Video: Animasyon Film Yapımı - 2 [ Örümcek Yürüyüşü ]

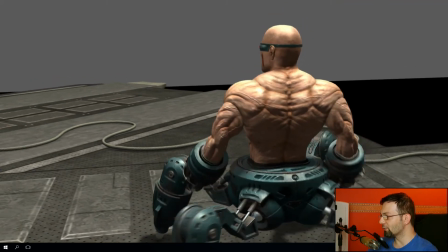2180s
Ondan sonra hafiften daha tempolu bir koşmaya başlayacak orada.
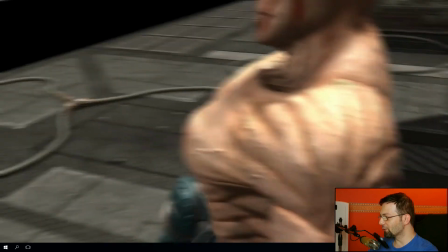2183s
Ondan sonra ileride durup öteye doğru bakacak. güzel oldu beni gayet tatmin etti bu yürüyüş hoşuma
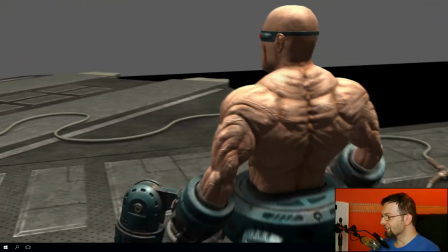2190s
gitti bu açı büyük ihtimalle kesin yer alacak animasyonda bakalım renderlanınca ne olacak
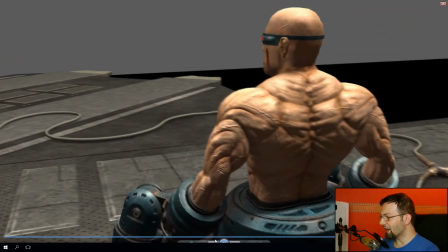2196s
tabi bu sahne renderlanınca çok daha güzel olacak hatta ben birkaç render denemesi de
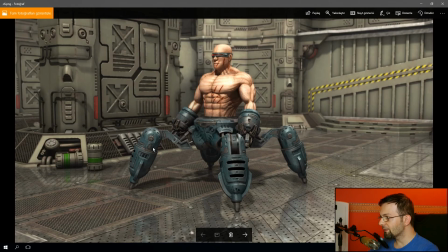2202s
almıştım önceden onları da göstereceğim şimdi size yani genel olarak render kalitesi
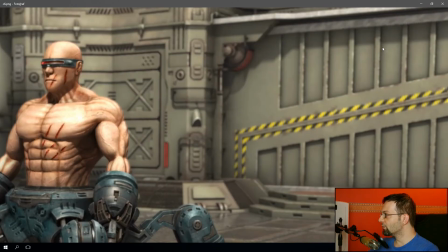2209s
büyük ihtimalle animasyonun bu olacak bu arada Arnold'la Arnold'a girmeyeceğim arkadaşlar.
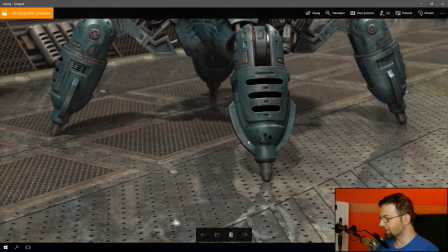2218s
Yani maalesef Mental Ray'de ben tekrardan renderlamayı düşündüm. Çünkü yepyeni bir render motoru.
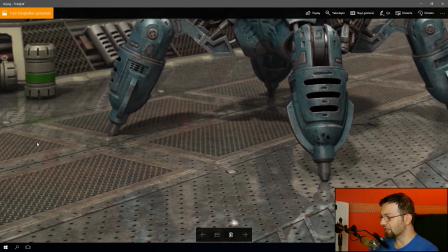2225s
Yani pek giremeyeceğim ona. Ne olduğunu bilmiyorum. Birkaç deneme yaptım. Hoşuma gitmedi sonuçlar.
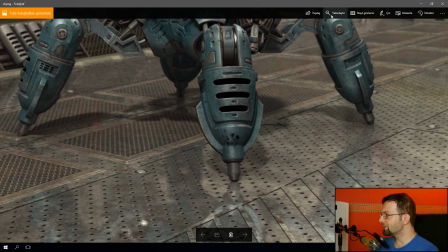2230s
Hızı hoşuma gitmedi. Bu beni gayet tatmin etti. Ben tekrar Mental Ray'de yükledim Maya'ya.
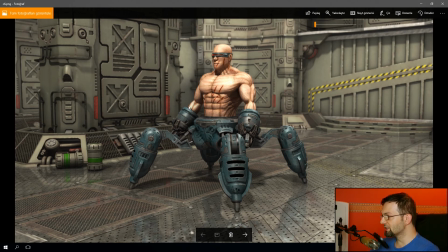2237s
Büyük ihtimalle renderları da Mental Ray'de aldım. Bu render yaklaşık 8 dakika falan sürdü.
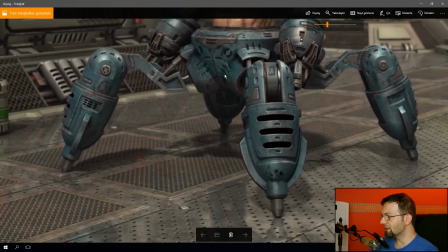2243s
Yani bir karesi 8 dakika gayet aslında normal yani böyle bir sahne için tabi ama daha fazlasına çıkamam tabi.
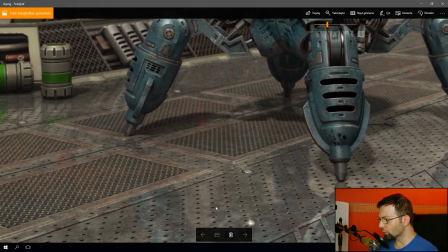2251s
Yerler falan şu kaplamaları değiştirdiğim gayet güzel oldu. Şunları biliyorsunuz değiştirdim zaten.
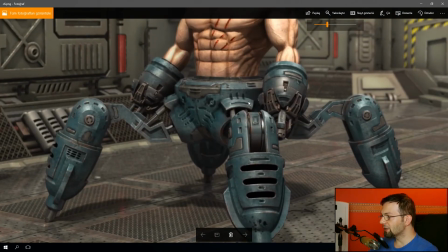2257s
Bunlar eski görüntülerden alınmış. Ama kaplamalar robotun şeyleri kaplamaları,
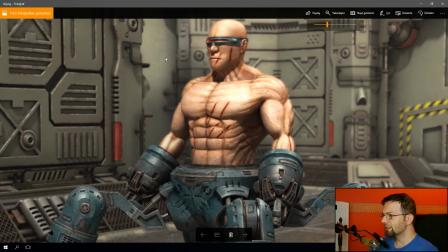2265s
cilt dokusu belki biraz daha oynayabilirim üzerinde ama derinlik falan şey var burada Z-Dept var.
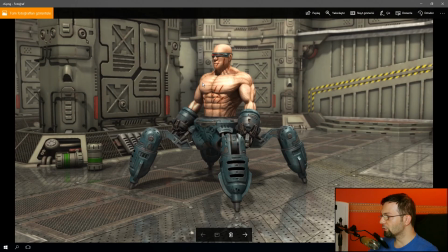2273s
gayet güzel oldu bence tatmin edici. Belki biraz daha bir atmosfer etkisi katabilirim ama genel olarak büyük ihtimalle animasyonun render kalitesi böyle olacak.
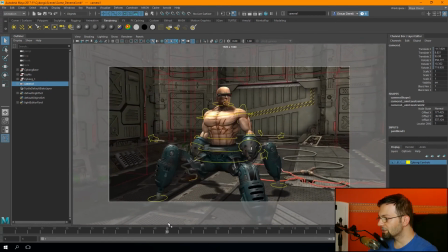2283s
Şimdi burada ben neler yaptım sizden sonra başka şöyle bakın üst gövdeye falan biraz sağ sol hareketi verdim. Biraz daha sallandırdım şöyle göğüsleri falan. Çünkü yani bu kadar iri bir beden bu kadar fazla hareket eden bir
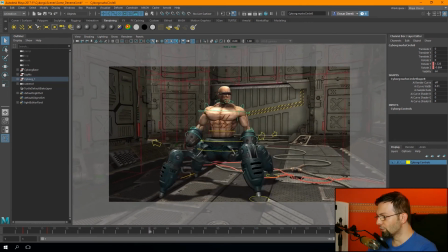2300s
robotun üzerinde aslında lömbür lömbür sallanır yani çok normal o.
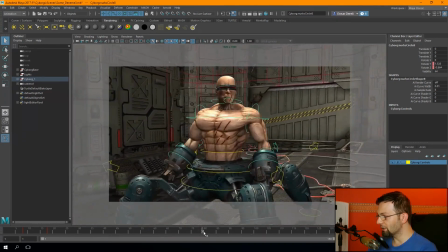2306s
Evet kolları falan şöyle bir daha bir ihtişamlı açtım sağa sola doğru.
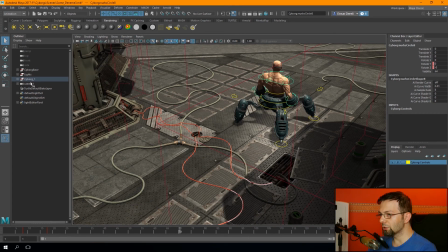2311s
Bir de kafasıyla şöyle bir sola doğru baktırdım.
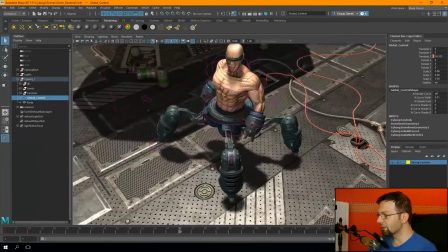2316s
Tabi onu da göstereyim. Onu da yine bakın bir locator ile sağladım ben.
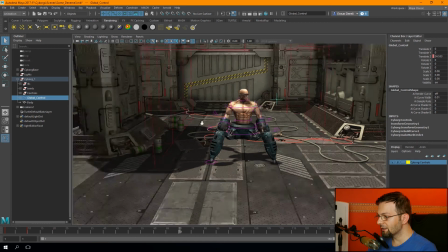2320s
Şöyle böyle şeyler yapabilirsiniz yani illa her şeye bunların üzerinden key vermiyorsunuz.
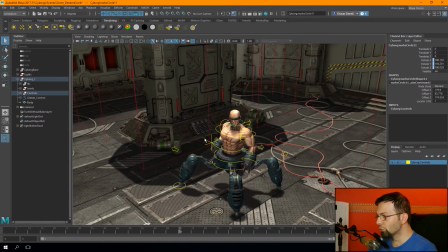2328s
Yani mesela şu kafayı döndürmeye bakın bununla yapmamışım. Ben şu locatorla yaptım onu. Başka bir locator daha açtım.
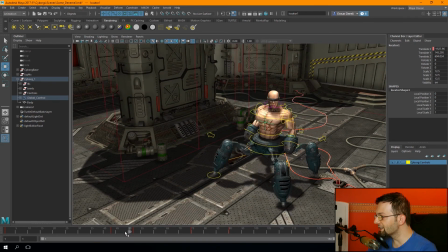2336s
Şöyle giderken kafa onu izliyor. Bakın o hareket edince kafada ona doğru dönüyor. Gördüğünüz gibi.
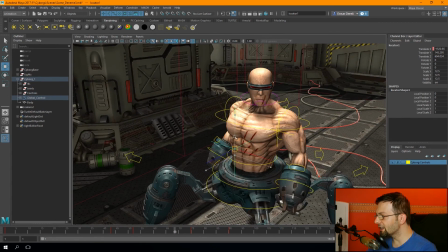2344s
Şöyle. Kafa o tarafa giderken sola doğru bakıyor birdenbire.
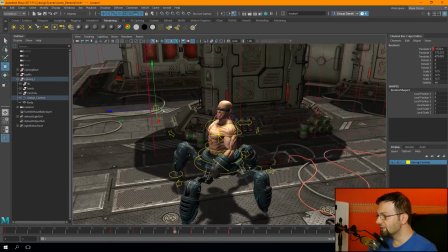2349s
Yani bu locatoru takip ettirttim kafasına. İstediğim yöne çevirmek için nereye bakacağını.
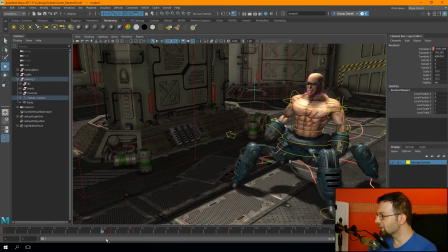2355s
Öyle bir sağa sola doğru böyle giderken ne oluyor lan burada şeklinde şöyle gelip bir bakıyor. bakış atıyor.
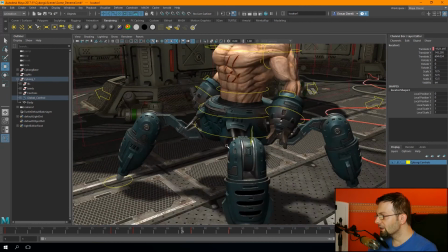2363s
Başka neler yaptım? Vücuduna jiggle efekti ekledim.
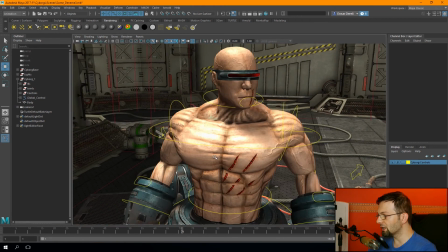2369s
Bu çok önemli bence çünkü böyle yoğun bir kas kütlesinde özellikle. Ya da mesela göbekli şeylerde yaparlar. Kullanırlar bunu çok. Lazım çünkü. Mesela şeylerde falan da yapıyorlar. Kadınların göğüslerini falan yaparken de bunu kullanıyorlar.
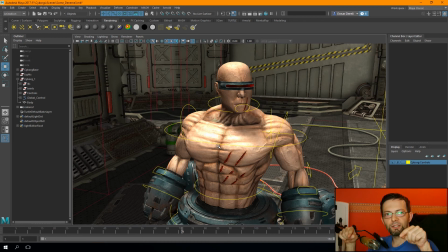2384s
Bazen onu şey yapıyorlar ama mesela kemikle yapıyorlar. Göğüslerine doğru iki tane kontrol kör yapıyorlar böyle. Onları hareket ettirerek. Halbuki onlar bu deformer'daki jiggle efektiyle de çok daha rahat yapılır.
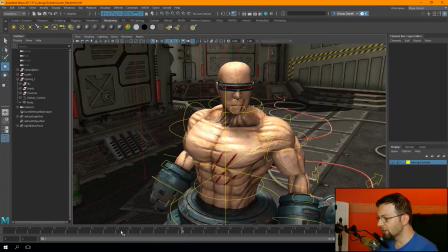2397s
Ben de tabi karakterime jiggle efekti verdim.
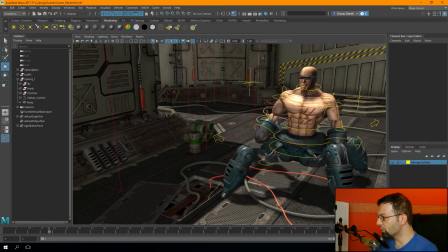2399s
Çünkü et bu sonuçta demirden değil ki bu kadar hoplarken cüssenin biraz böyle zıplaması gerekiyor yani ister istemez.
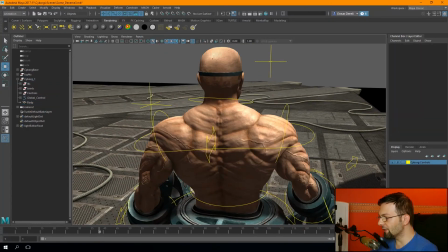2408s
Çok daha gerçeksi görünüyor. O bakımdan böyle etkileri jiggle efektiyle yapmanızı tavsiye ediyorum.
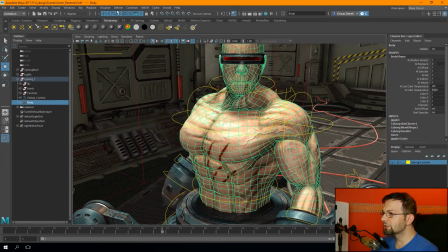2418s
O da bakın nereden. Animation, Deformers Burada Jiggle var.
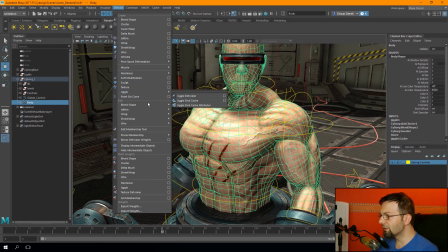2425s
Jiggle'la bu efekti vereceksiniz.